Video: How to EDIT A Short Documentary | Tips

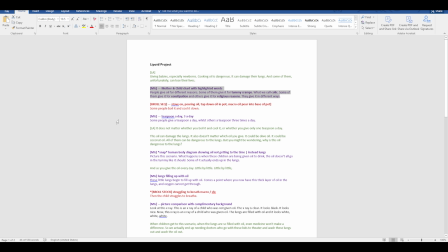So let me go to After Effects and start editing something. and then you come back and then you edit and then you go back and after it can be really overwhelming so you'd rather just you know separate your editing so that you know okay today I'm working on motion graphics tomorrow I am
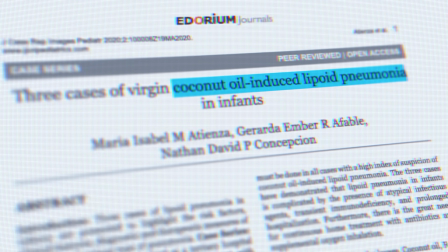looking for stock assets and then the next day I am shooting all
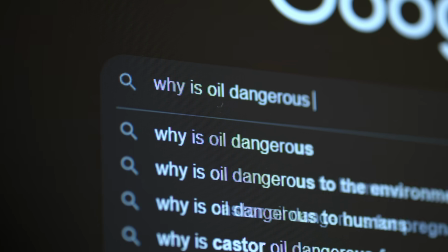the other cutaways and then the next day I am recording some sound effects
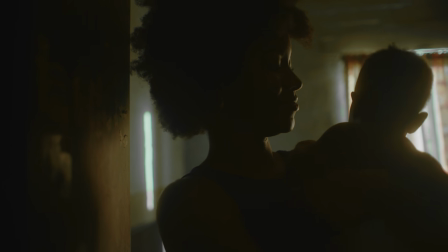or I'm looking for sound effects and all of that it really helps because then you have
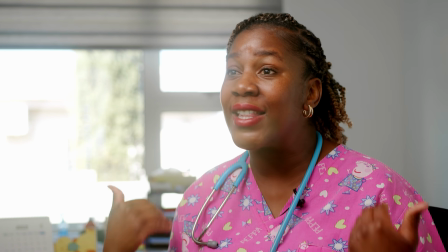separated your project into something that you can tick off as
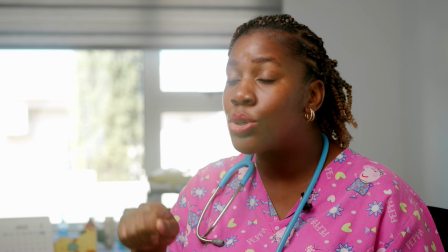you go because that's a very important thing even psychologically your mind is motivated when you know you've got a structure that's going on and
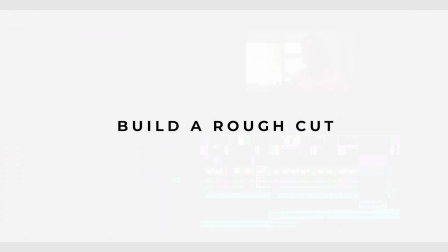you are you are going through it the next thing is build a rough cut
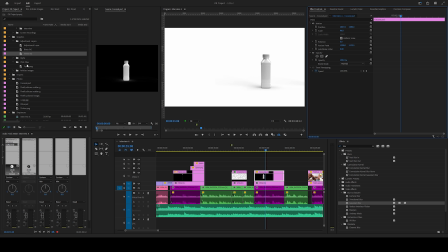first and i want to emphasize on rough cut it needs to be rough do not worry about a a polished product your first priority should be just getting a structure nothing fancy don't start animating
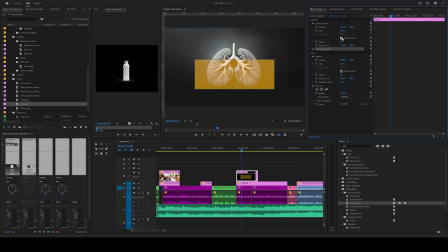things that you don't need to don't start going into after effects uh before just just get a structure going first have a rough cut so i'll give you an example this part is
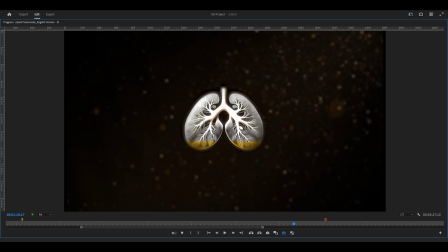from the final video you can see that a lot is happening there you've got the the ashes and the background uh which are you know just emphasizing the point of death and dying and you've got this graphic if you may call it actually generated this using AI these lungs there's a glowing effect
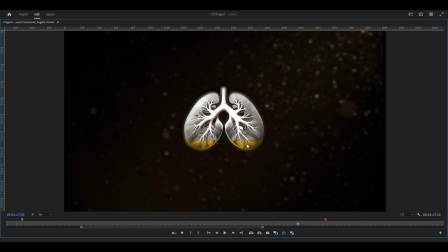that I put in after effects and there's also this an oil level that's rising within the lungs so there's a couple of things that are
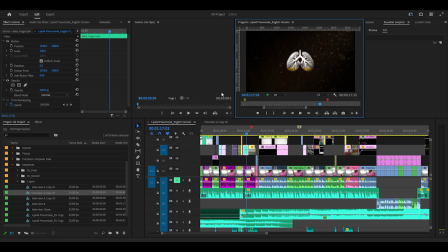going on here but I did that way later so let me show you what I did in one of the first rough cuts this is one of the
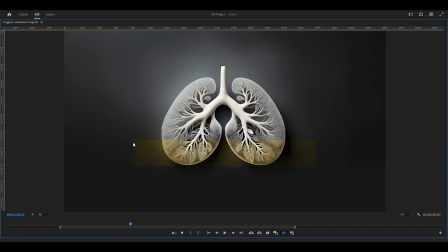first rough cuts and you can see it's way different you can see that i also just put this rectangle just here in premiere pro i didn't go to after effects and then i just changed the blending mode and i just key framed so that it could go from top to bottom just like
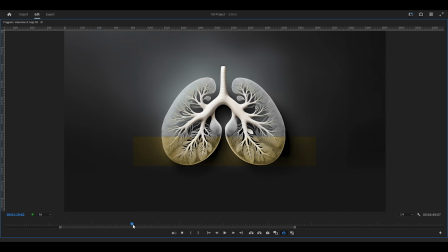that you see so this was just a rough cut so that i know what i need to do later when i'm perfecting everything in
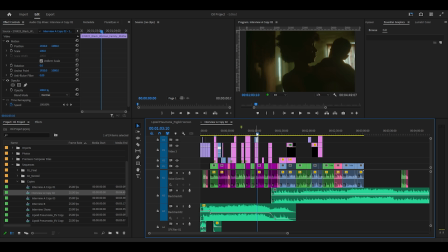the rough cut that's also where you get to see what works and what doesn't what you like and what you don't and then one of my favorite things about editing a video is use sound design to emphasize the story i think this is one of the most um beautiful things
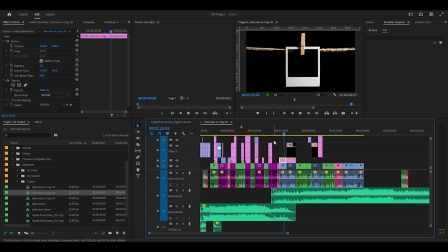that you can do especially in documentary style editing this is my rough draft
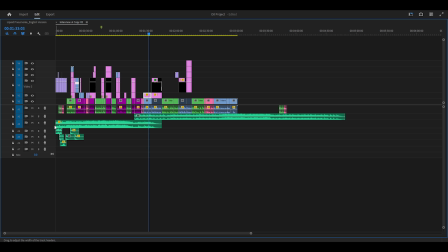uh you can see there's and there's not much going on in the audio layers but if we go
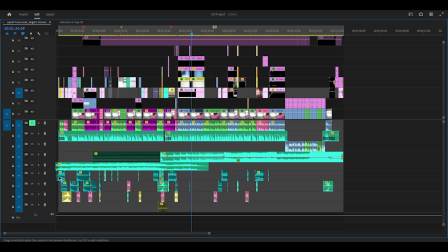to the final one you can see that there's quite a bit of um you know sound effects at the bottom here i wanted this clock to just be
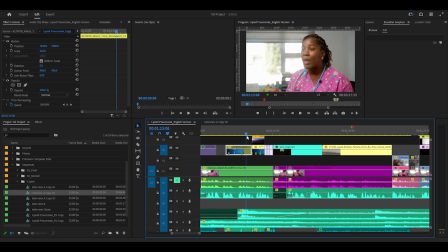a cue that shows the the running out of time she's talking about uh when you're giving the baby oil little by little let me actually
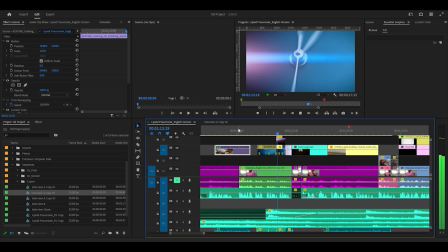play that part and as you give the oil every day little by little little by little so she says you know giving the baby the oil little by
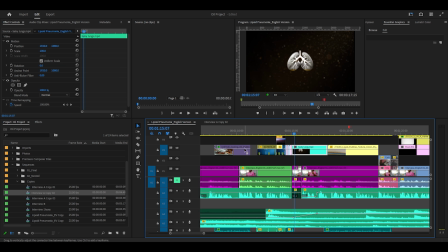little i just wondered that the time is moving where the lungs are getting worse and worse but i eventually thought you know what let me
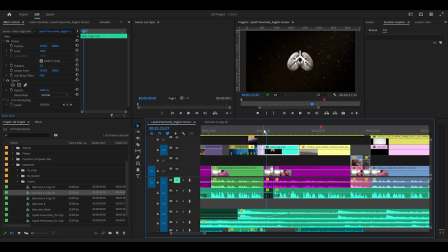actually put this in other areas of the entire video where it's it
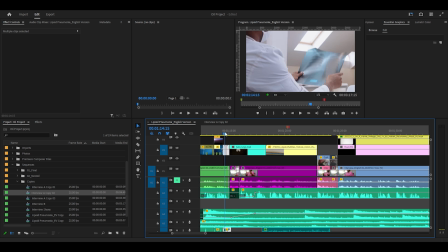becomes an emphasis i also have a i don't know mini montage if you can call it of how we constantly see doctors um or we see nurses that are running with a hospital bed throughout the video because we are again
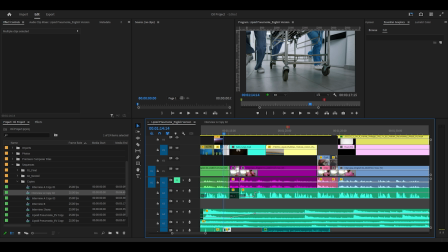emphasizing how dangerous this is how dangerous it is to give babies oil this then became a hook for the entire documentary so this is something you can also do if the video allows where you're just it's just a reminder it's a very subtle thing but psychologically i think it does something i used